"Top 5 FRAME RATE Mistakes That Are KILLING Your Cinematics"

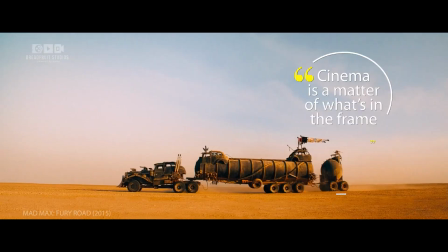(0:03)
As Martin Scorsese once said, cinema is a matter of what's in the frame and what's out.
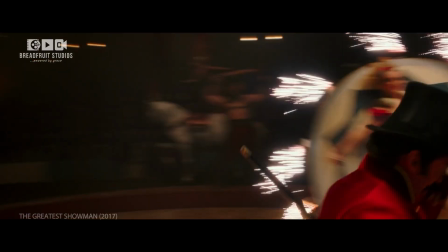(0:08)
In our previous episodes, we explored camera movements, angles, and shot composition.
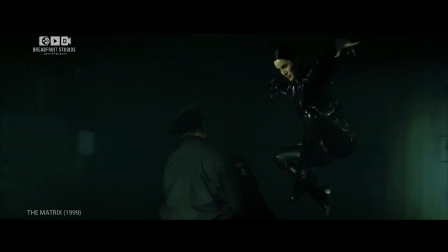(0:14)
Today, we'll dive into how the frame rate of a film can dramatically change the way you perceive a scene.
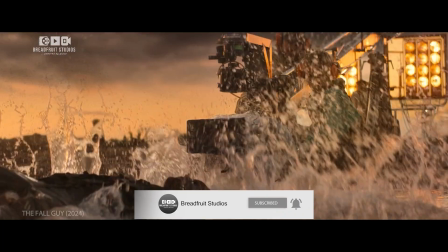(0:24)
Frame rate is a term you've likely heard in filmmaking, gaming, and video production.
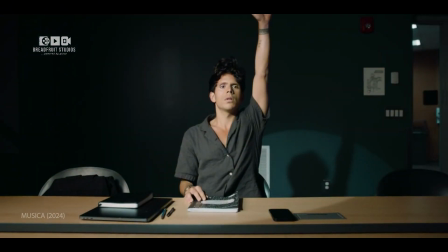(0:28)
But what exactly does it mean? And more importantly, how does it shape the way we experience movies?
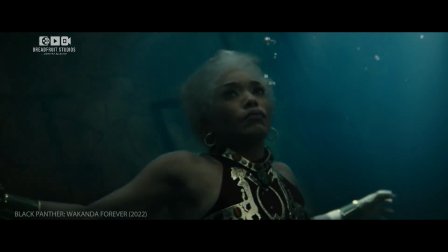(0:34)
To understand frame rate, we need to start with a very brief history of motion pictures.
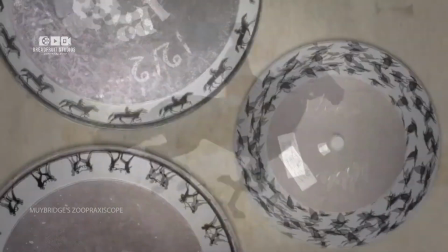(0:40)
The idea of moving images dates back to the 19th century, with early inventions like the zoetrope and the kinetoscope,
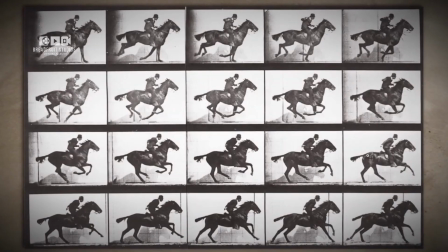(0:48)
which created the illusion of motion by rapidly displaying a series of still images.
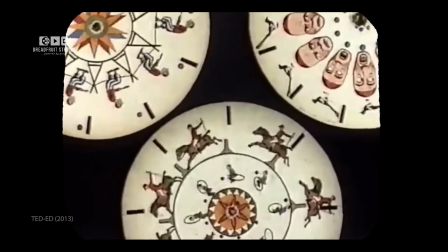(0:54)
These early devices laid the groundwork for the modern film industry by
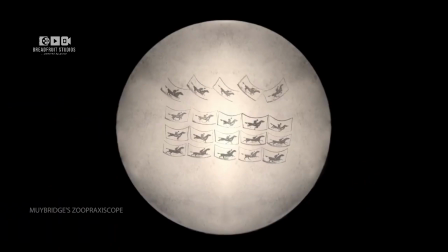(0:59)
proving that our brains could perceive a series of individual images as continuous motion.
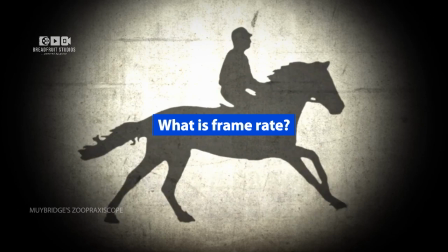(1:04)
But what exactly is frame rate?
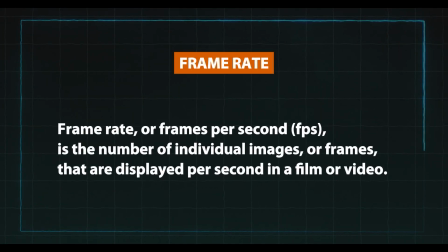(1:07)
Simply put, frame rate, or frames per second, is the number of individual images or frames that are displayed per second in a film or video.
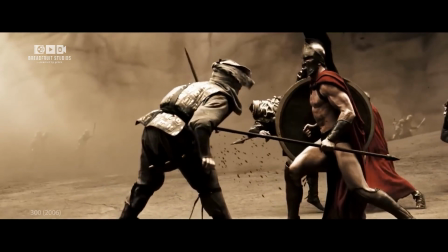(1:16)
The higher the frame rate, the smoother the motion appears. Think of it as a flipbook.
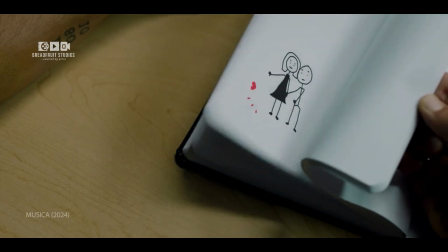(1:21)
The faster you flip the pages, the smoother the animation looks. In the early days of cinema, there was no standardized frame rate.
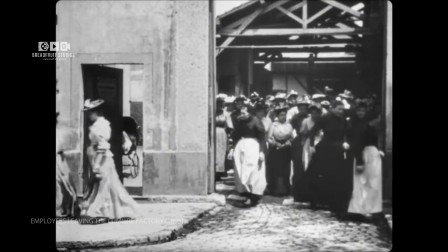(1:30)
In the silent film era, frame rates varied widely,
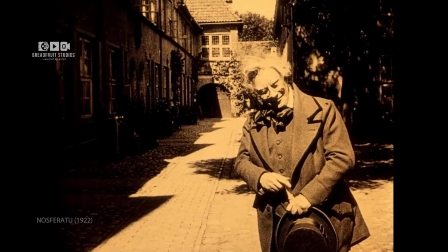(1:34)
often between 16 and 20 frames per second, giving those early movies their distinctive jerky motion.
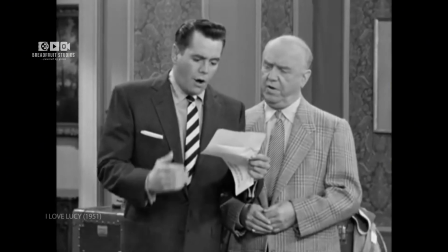(1:41)
However, as sound was introduced in the late 1920s, What's it say?
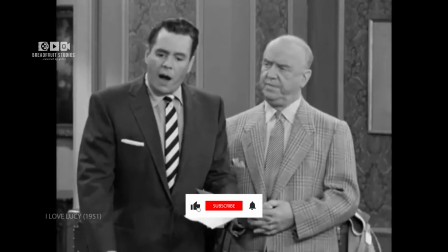(1:48) Well, whatever it is, I have a feeling it isn't happy birthday.
filmmakers needed a more consistent standard to synchronize audio and video.
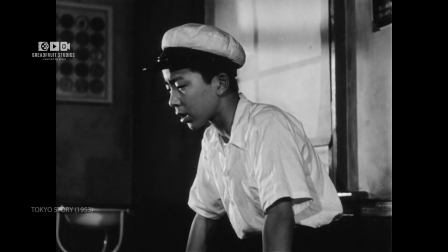(1:56)
That's when 24 frames per second became the benchmark for cinema.
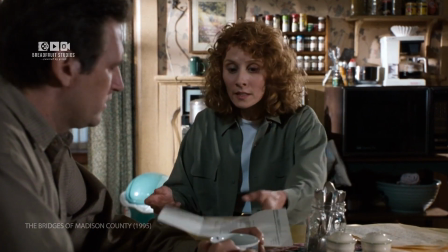(2:01)
It provided the smoothest motion while conserving expensive film stock, striking a balance between quality and cost.
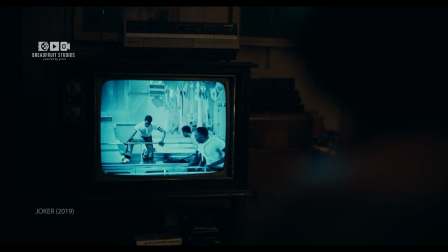(2:09)
Meanwhile, television developed its own standards,
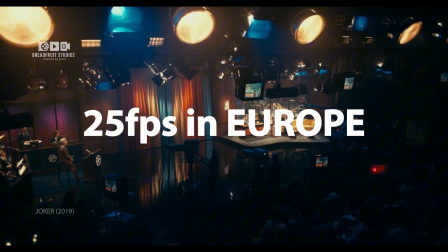(2:12)
30 frames per second in the US and 25 frames per second in Europe, to match the electrical systems of the regions.
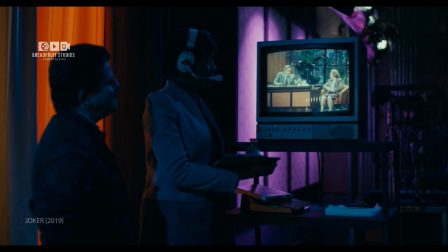(2:20)
Television's higher frame rates created a crisper, more immediate look, perfect for news broadcasts and live events.
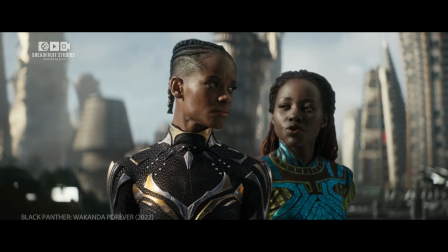(2:28)
Frame rate dramatically affects how a scene feels.
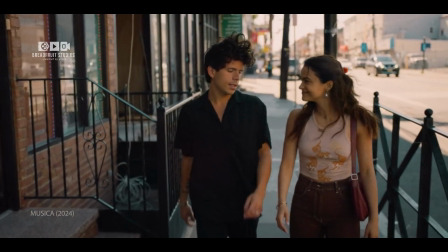(2:31)
24 frames per second gives a natural, slightly blurred motion that we associate with film.
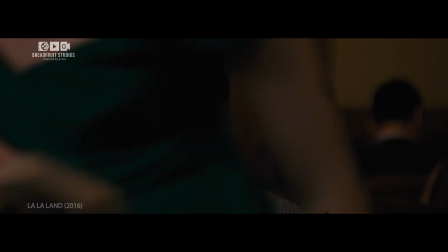(2:37)
It's perfect for drama and dialogue-heavy scenes, like in The Godfather.
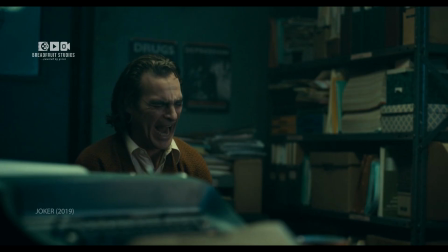(2:42) Women and children can be careless, but not men.
It allows the audience to focus on the emotion and the story without distraction.
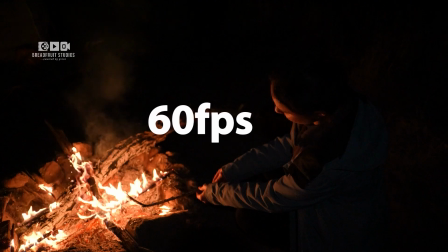(2:50)
But when we jump to 60 frames per second or higher,
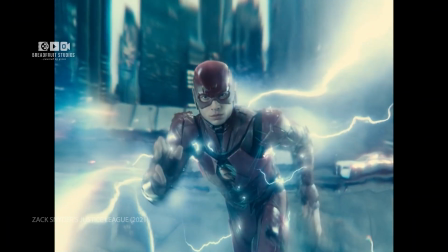(2:53)
like in the intense slow-motion scenes from Zack Snyder's Justice League or the breathtaking car chases in Mad Max Fury Road,
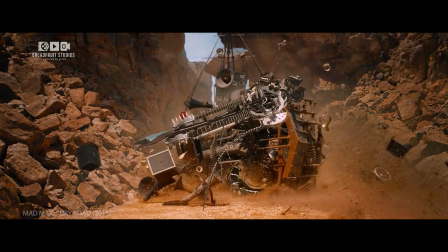(3:01)
the effect changes completely.
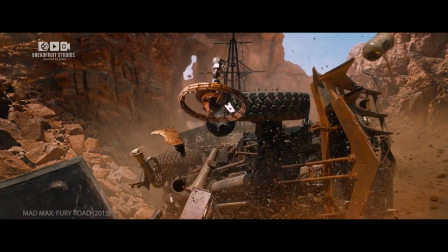(3:04)
Higher frame rates, such as 120 frames per second, capture significantly more details per second,
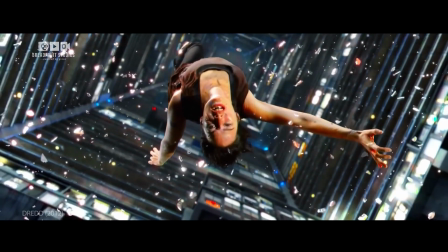(3:11)
making the action ultra-clear and allowing for stunning slow-motion effects when the footage is played back at a lower frame rate,
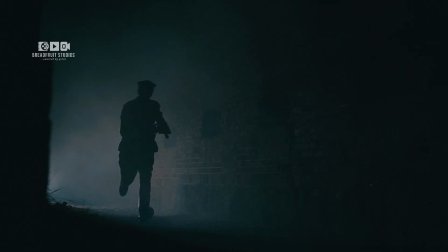(3:19)
like 24 frames per second. This technique enhances every movement,
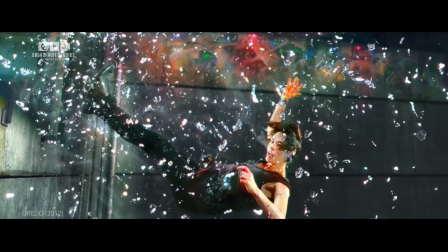(3:24)
providing the audience with a more immersive experience by highlighting elements that would otherwise be missed in real-time action.
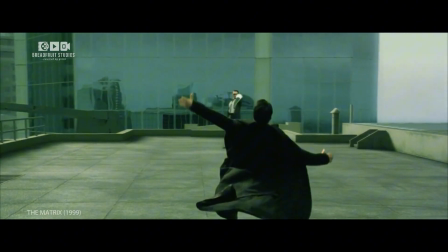(3:31)
Every punch, every bullet, every movement is exaggerated and given a larger-than-life quality that pulls the audience deeper into the moment.
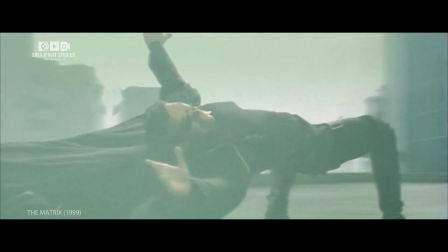(3:40)
However, this hyper-real clarity can sometimes feel unnatural,
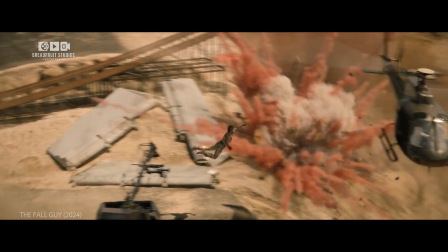(3:44)
which is why you need to choose your frame rates carefully based on the emotional impact you want to achieve.
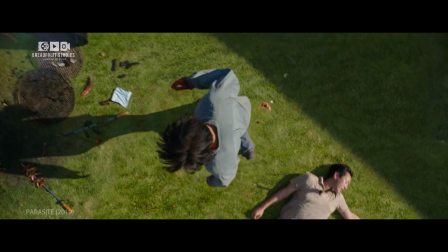(3:51)
Before we continue, please give this video a like if you haven't already,
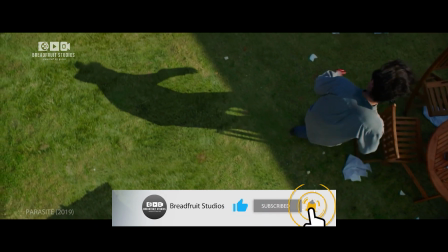(3:54)
subscribe to Breadfruit Studios, and click the notification bell to stay updated on our future episodes.
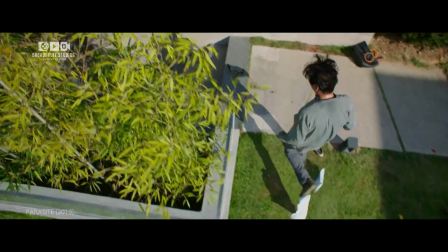(4:00)
If you've done all that, comment "I love this episode." Thank you.
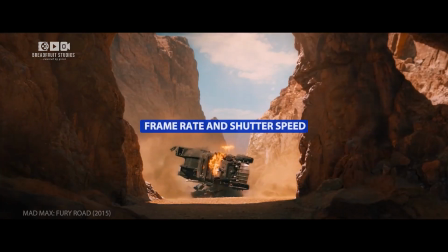(4:05)
Now, let's explore the relationship between frame rate and shutter speed through the 180-degree rule.